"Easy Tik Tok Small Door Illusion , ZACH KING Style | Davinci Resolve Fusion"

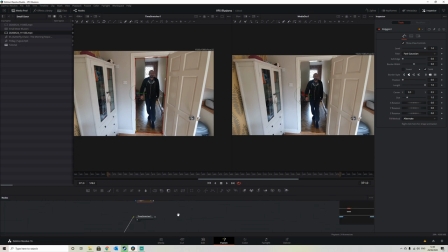we apply that polygon to our time stretcher right sorry my bad you cannot apply a polygon to a time stretcher so we just need
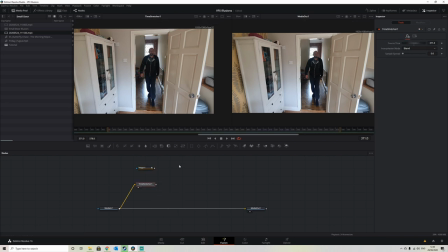to add in a node that we can apply a polygon to a polygon mass to which is as simple as selecting the mat control and you start the mat control and then we apply it to our garbage mat and if we put the mat control on there we can see that it's it cuts out the inside of the door
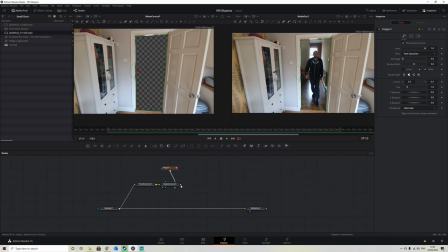and keeps the door frame on top so if we drag the mat control on top of our media in and we view
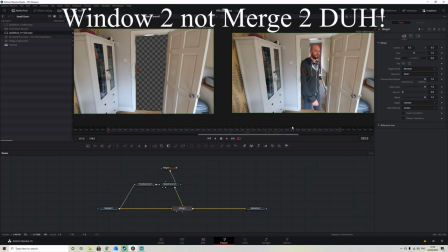that in our merge 2 we can see now if we scrub through the door frame stays on top all the time even though we walk through the door it looks as though we're still behind it and it creates this really strange illusion that we're walking up to a small door you
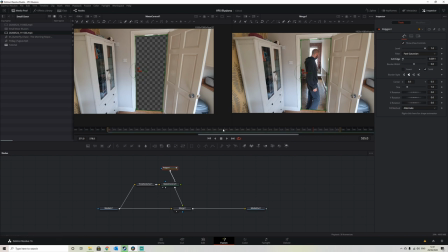can apply a bit of a soft edge to the the mask just to make it try and look a little bit smoother and blending in a little better but
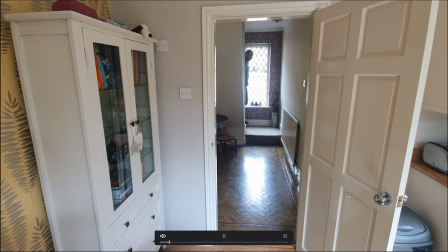if we go back to our edit page now and we play through we should get an illusion when it looks like we're walking up
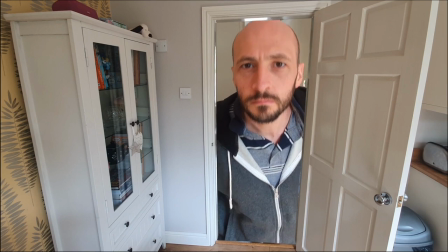to a small door frame we
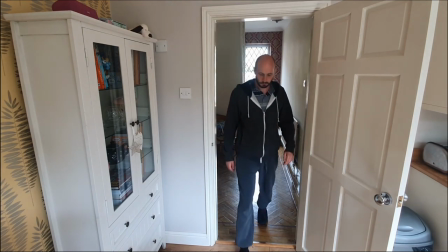walk back and then we just walk through now if
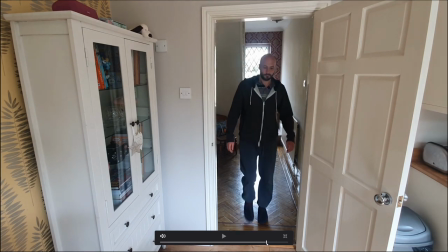you notice you can see where we make the cut because we get a flash
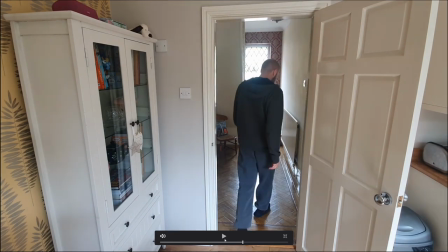and the the lighting actually changes so
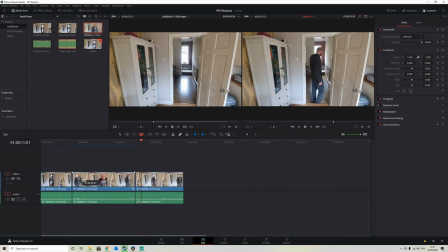the simplest way to overcome that is if we go to our effects library
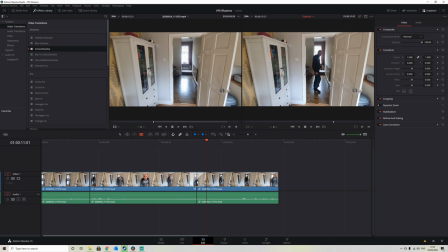and just apply a cross dissolve between our two scenes and that will
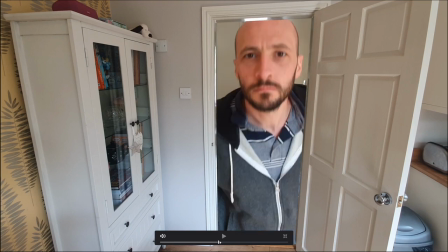just smooth out that transition for us and
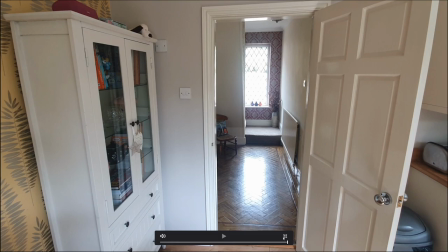it becomes unnoticeable and it is as simple as that so
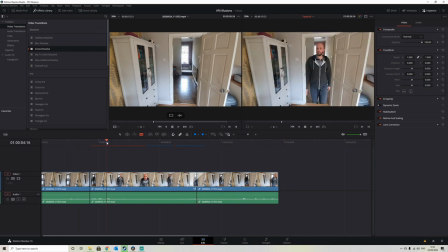thanks for watching guys again if you like these just drop a like and the subscribe and I will keep them coming so thanks for watching